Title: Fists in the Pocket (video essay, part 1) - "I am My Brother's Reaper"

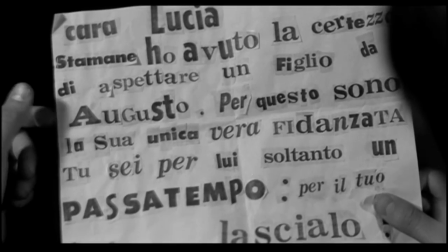This is how my first video essay begins. No longer restricted by the written word on a page or the frozen image on a computer screen,
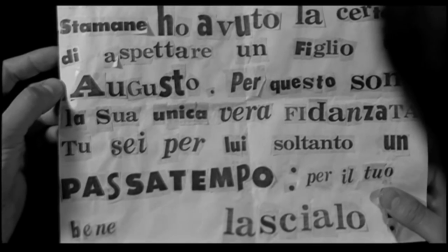liberated to let images and a disembodied narration speak for me, I open on a letter. It seems perverse, doesn't it?
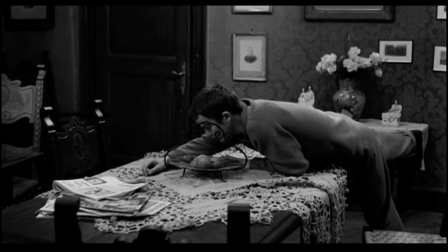No more perverse, though, than Fists in a Pocket itself, as kinetic a movie as I know, story told and themes explored,
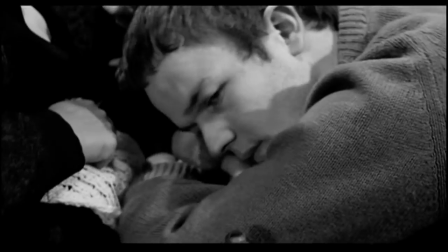as much through physical gestures, photographic compositions, and especially elliptical cutting, as through actual plot developments.
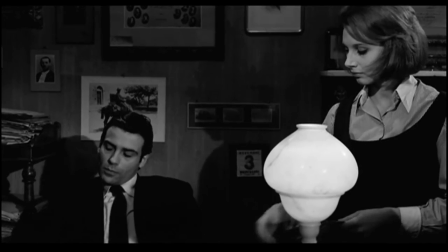And yet, it too begins with this letter, read aloud. Ironic, because the characters in this movie are barbarians after a fashion.
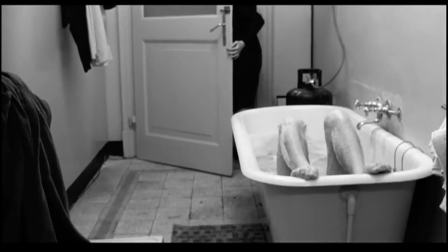They write their lives with their bodies and motions, not with mind or pen.
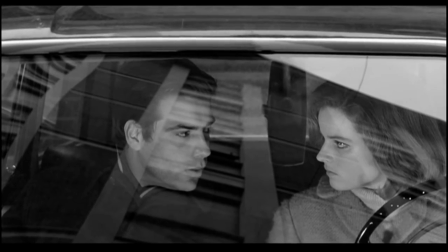We are first introduced to Augusto, the elder brother, the sensible, normal one, trapped in a car with his fiancée,
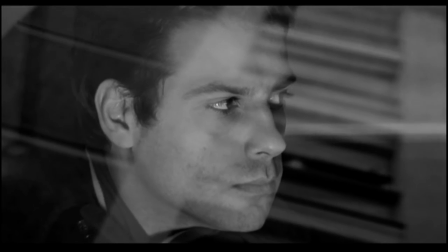attempting to explain his family situation, as the distorted reflection of a city building seems to further ensnare him in a Byzantine claustrophobic cage.
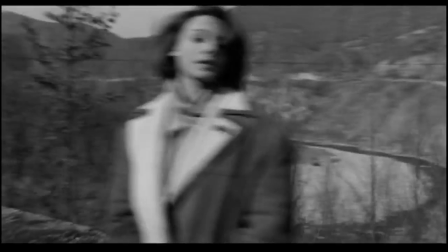Only after do we meet Julia.
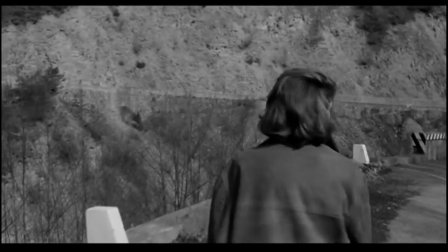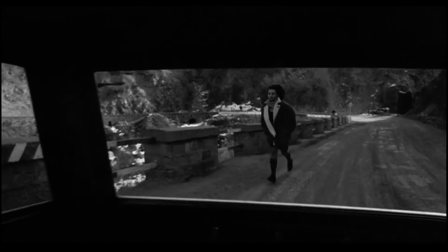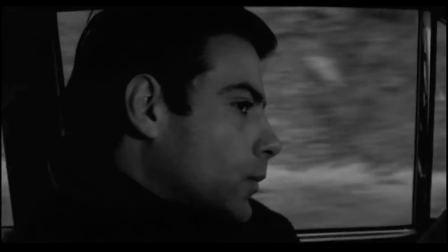When Augusto picks her up in his car, we get a few close-ups of him, intercut with mediums hiding Julia in shadow.
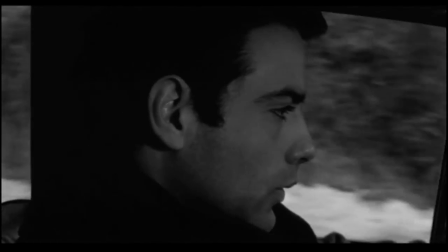We assume it's through his eyes that we'll experience the dysfunctional family. Only after meeting Augusto and Julia are we introduced to Alessandro.
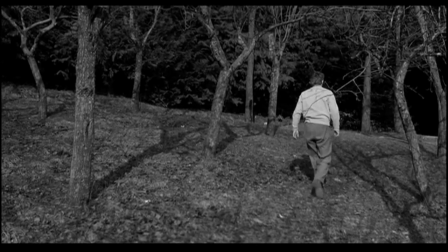In a distance long shot, his back mostly toward the camera, no cutting. We won't even get a good look at his face until the dinner scene a few minutes later.
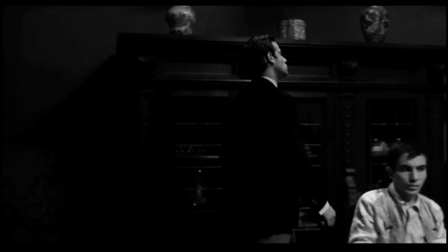For years, this struck me as an odd opening.
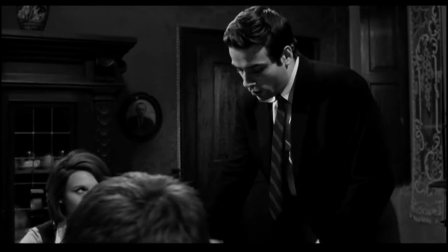Why spend so long with Augusto, whose personality is not only least typical of this bizarre cast, but least central to the story as it unfolds?
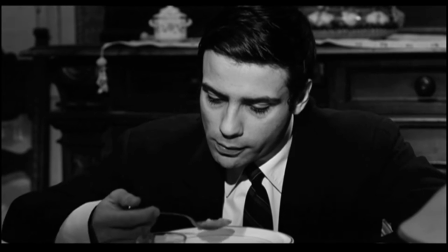Only on my most recent viewing did I realize that we must begin with Augusto, because, in a sense, he is the secret puppeteer throughout.
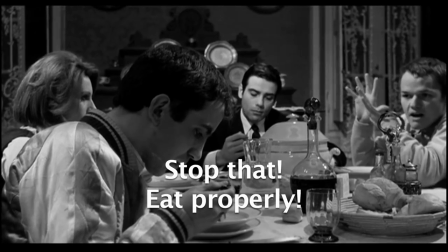Piantala! Impara a mangiare!
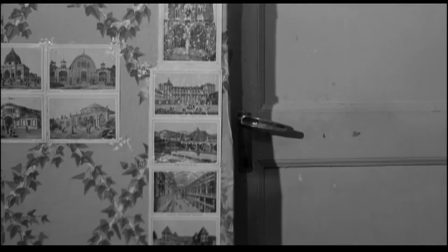But then this movie is full of secrets, startling images and juxtapositions which resonate aesthetically and psychologically,
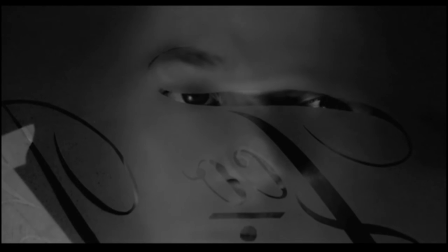even as they seem to emerge unexpected from some other realm. The movie is fond of elliptical cutting and seemingly random gestures which set us on edge.
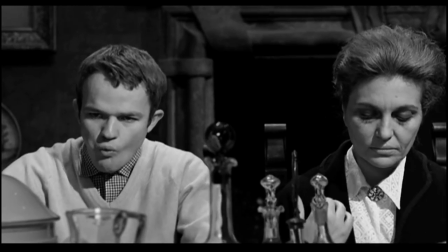Note here how we cut, without warning and within a scene, to random actions like Augusto removing a cat from the table.
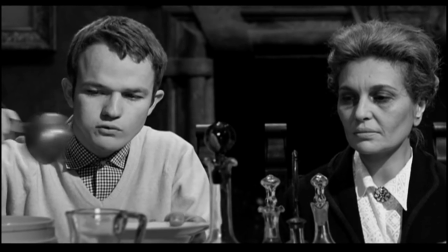There are also hardly any establishing shots in the film, except when the characters visit the town.
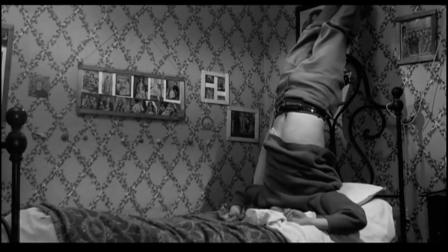We often cut from one scene to the other without warning.
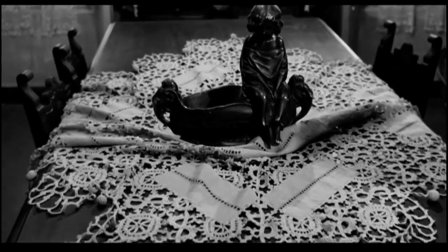See here how we leap immediately from Alessandro's bedroom to the tablecloth ripped off the kitchen table.
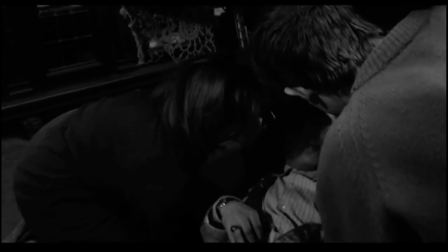And then this blurred rush across the frame. Only after a few seconds do we realize that Leone, the weak youngest brother, is having an epileptic fit.
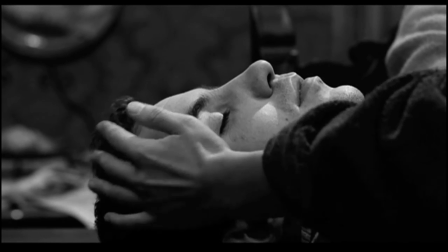At the end of the scene, Julia will caress Leone tenderly, and then we cut from her hand to her face,
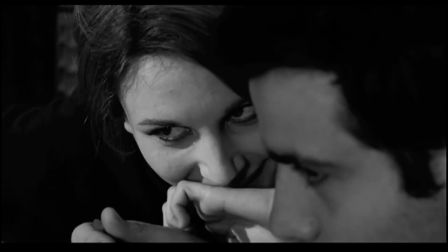grinning diabolically as she whispers to Augusto, teasing Alessandro.
Hai finito.
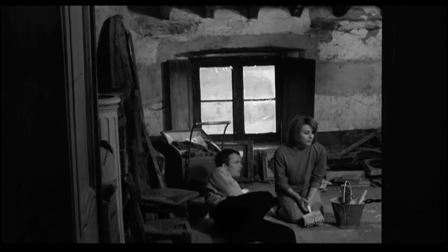We've leapt forward in time. Later on, that pesky cat from the kitchen will return, in a transition which combines both these forms of cutting.
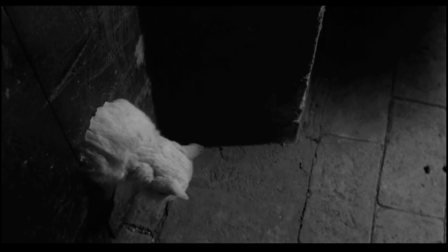Alessandro playfully tugs Julia to the ground, and then we cut to that cat, leaping through a hole in the wall and rushing over to the two figures collapsed on the floor.
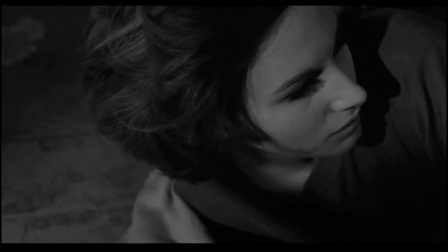If it's only been a moment since that first shot, then nothing has happened.
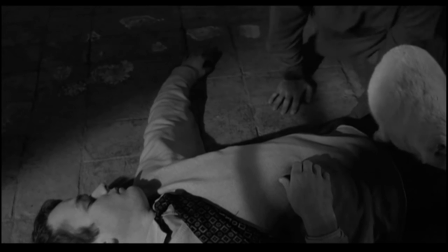But if a lot of time has passed, the positioning of these siblings in one another's arms is alarmingly suggestive.
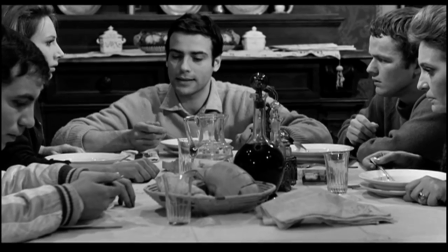When I first saw Fists in the Pocket, I didn't know what it was or how it would turn out.
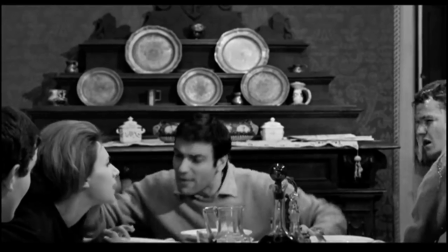From its earliest scenes, there's an uneasiness to the restless, impatient energy on screen.
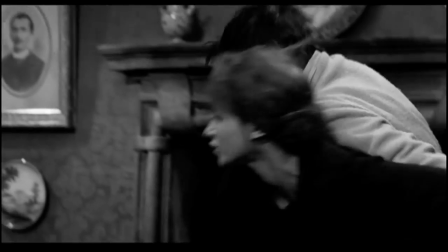We aren't sure if we're watching a tragedy or a black comedy, because what we see is often very funny.
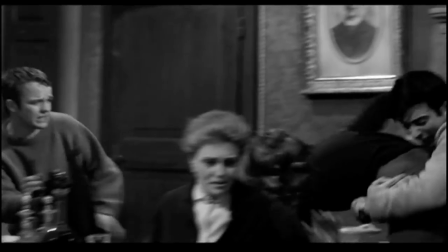You're never quite certain where the film will go next, and this uncertainty puts you on the edge of your seat, allowing you to laugh, but simultaneously filling you with anxiety.
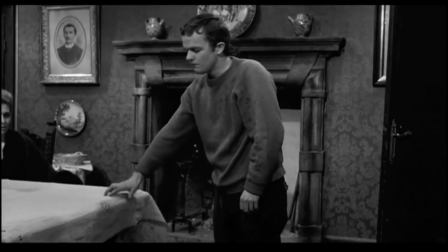And here comes my warning. If you haven't seen Fists in the Pocket yet, I'm happy I've lured you this far.
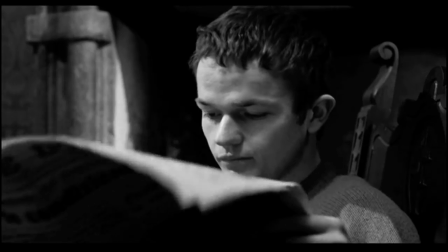Cosa?
But consider perhaps hitting the pause button.